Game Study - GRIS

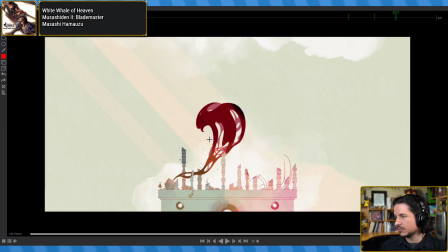20:29 So it comes through. You get this really cool. This is basically the anticipation here. So this is the anticipation of the bird. It's coming in. You're creating this sphere, and then you get this big explosion outwards.
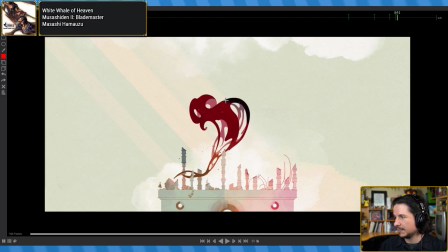20:49 Look at that spacing. Once again, this is where, if you're analyzing animation, and analyzing in the sense of framing through, looking at your spacing, it could be easy to go, okay, here's our spacing, and then whoosh, we get that.
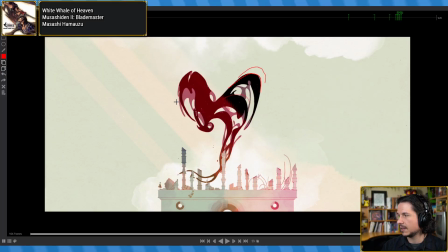21:06 And then ease in here. Look at that spacing. That definitely looks like a pop, doesn't it?
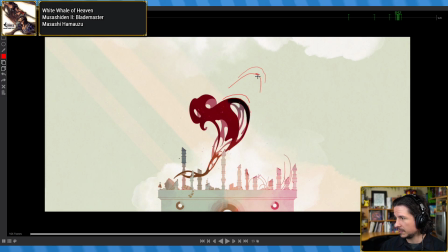21:14 Right there. From here to here. That's a big spacing change between this and then this. So our spacing chart here would be something like that.
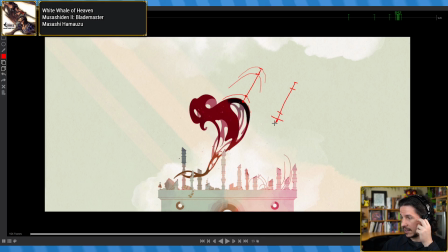21:31 That's huge. And then if you add before that there, we get something like that. That's a big spacing pop, but it's not a pop. When you look at it at speed, look at how it feels.
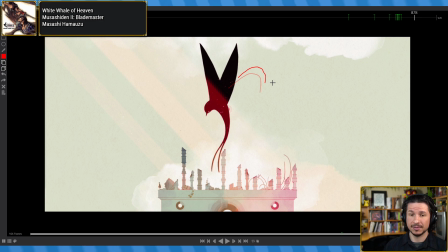21:47 Definitely not a pop. Nowhere near a pop.
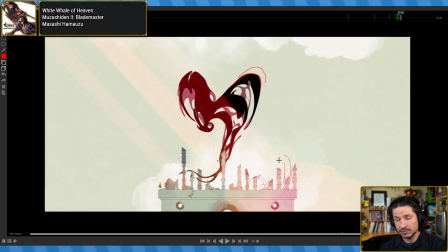21:52 So, especially for anyone here who is starting their animation journey, who's starting to learn animation, be very careful what you consider a pop.
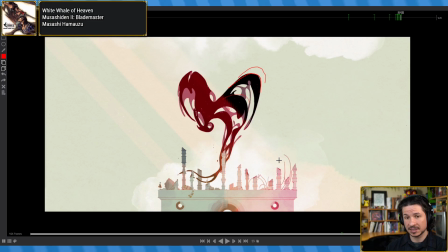22:07 We're kind of taught that a pop is a large gap in spacing. And that is technically true. But not all large gaps in spacing are a pop, if that makes sense.
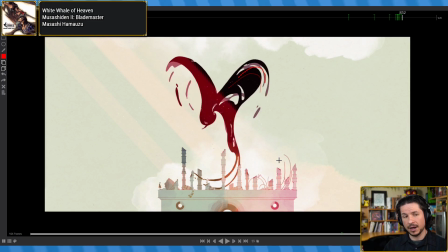22:27 We want to make sure that when we see a pop, it's not just making things more even. Sometimes it's just exaggerating things. And I talked about this in the last stream, where if you have, for example, let's say, I'm just going to do a simple thing here.
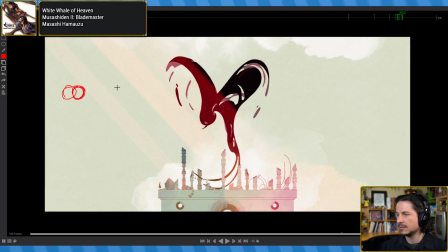22:43 You have a sphere that's easing out, goes a little faster here, and then goes forward, pops forward there, and then eases in. That's kind of what we're getting here.
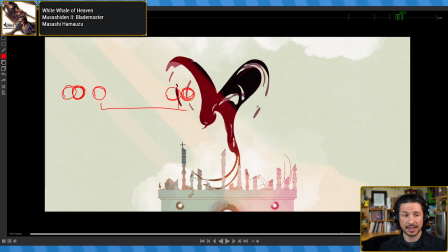22:57 Well, this, when you hit play, might feel like a pop. Okay, how do we fix that? Well, the easy thing to do is try to either add more frames or even out the spacing.
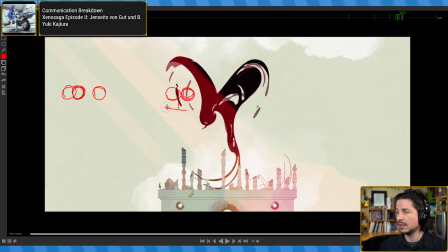23:10 That would fix the pop, if we're feeling a pop. However, a better way to fix it, there's no like specific way,
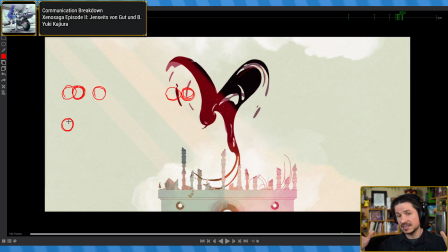23:24 but a better way without having to make things feel more even and more slow, we want to keep the speed, we want to keep that snappiness in the animation, is we just need to connect the audience's eye from one pose to the next.
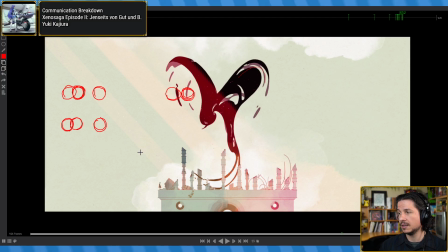23:40 This is where smear frames come in, or lines, or blur. So instead, I would just want to start exaggerating.
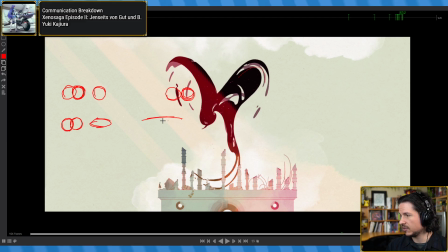23:52 For example, maybe this starts to stretch out a little bit more here. This sphere really stretches out, and we get that. We've got the same amount of frames. Our sphere is still going all the way over here.
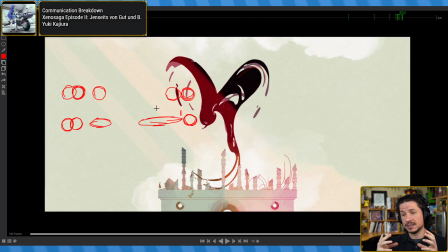24:09 We're just stretching it back a little bit to connect the two drawings, here and here. And I say drawings, but it could be in CG as well. The two frames, we're connecting them together visually.
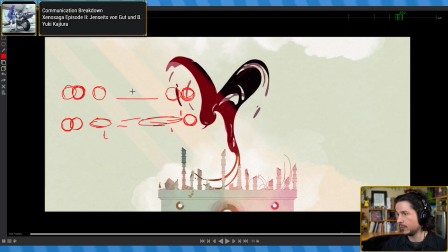24:26 And this could be, again, speed lines, so you could have like something like that, and it connects the thing.